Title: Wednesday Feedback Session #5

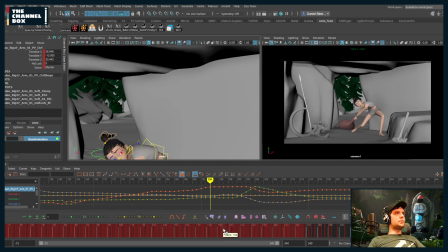[77:33]
I would try to continue this line in the body of like you're leading with the elbow,
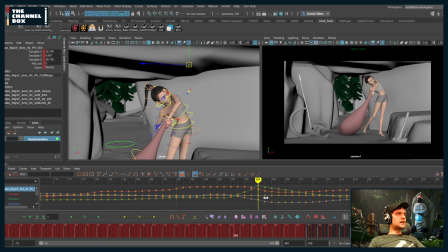[77:40]
which I really like, but I would try to keep that in line as you pull up. Right, because she's still pulling upwards. So lead with that elbow, because right now she's pulling and the elbow's coming down.
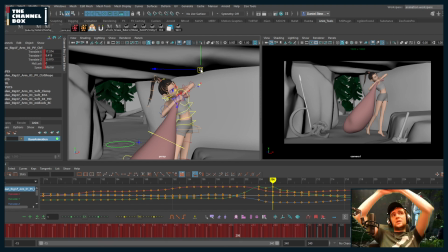[77:59]
Try to keep it up until you throw it over, essentially. And so about here is whenever I think you'll bring it down. So I think that feels better.
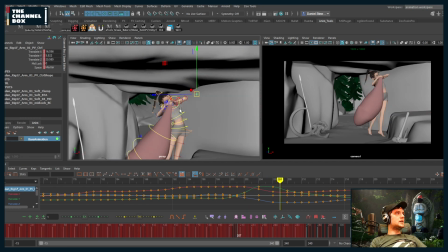[78:12]
Honestly, I think you could probably even keep it up for another frame.
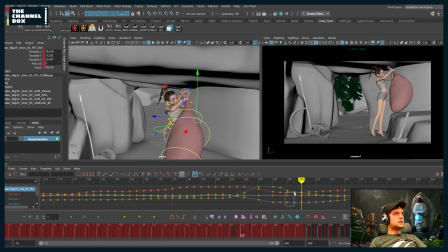[78:19]
And you could delete these two.
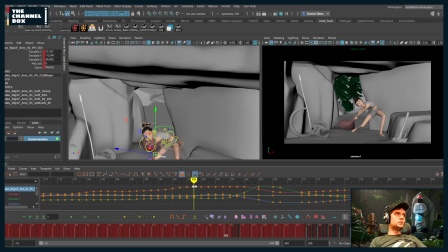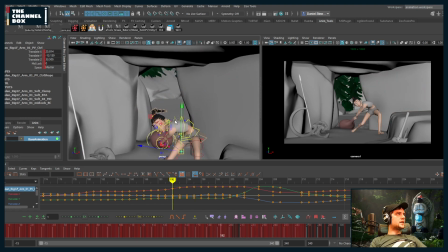[78:40]
I'm gonna try something really quick.
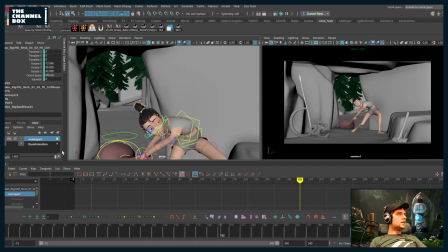[78:42]
I think it might be nice to get a little head antic as she starts to pull, but I'm gonna see.
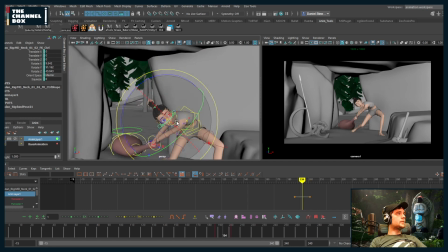So let's see how this reads. And again, animation layers are the bomb. They're the best because it gives you, it allows you to try things like this.
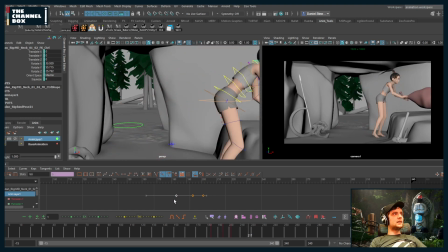[79:10]
I think I kind of like this. Please give me absolute value.
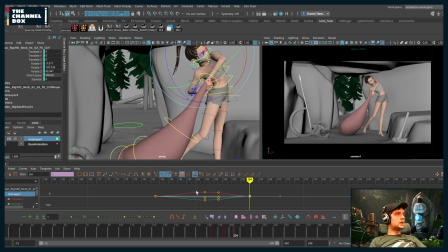[79:32]
How about this? Almost a little head antic, which before just felt fairly linear, right?
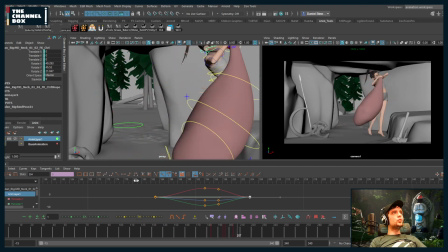[79:44]
Which is fine. It feels pretty good. I think adding this in just adds a little antic in, which I think is kind of nice.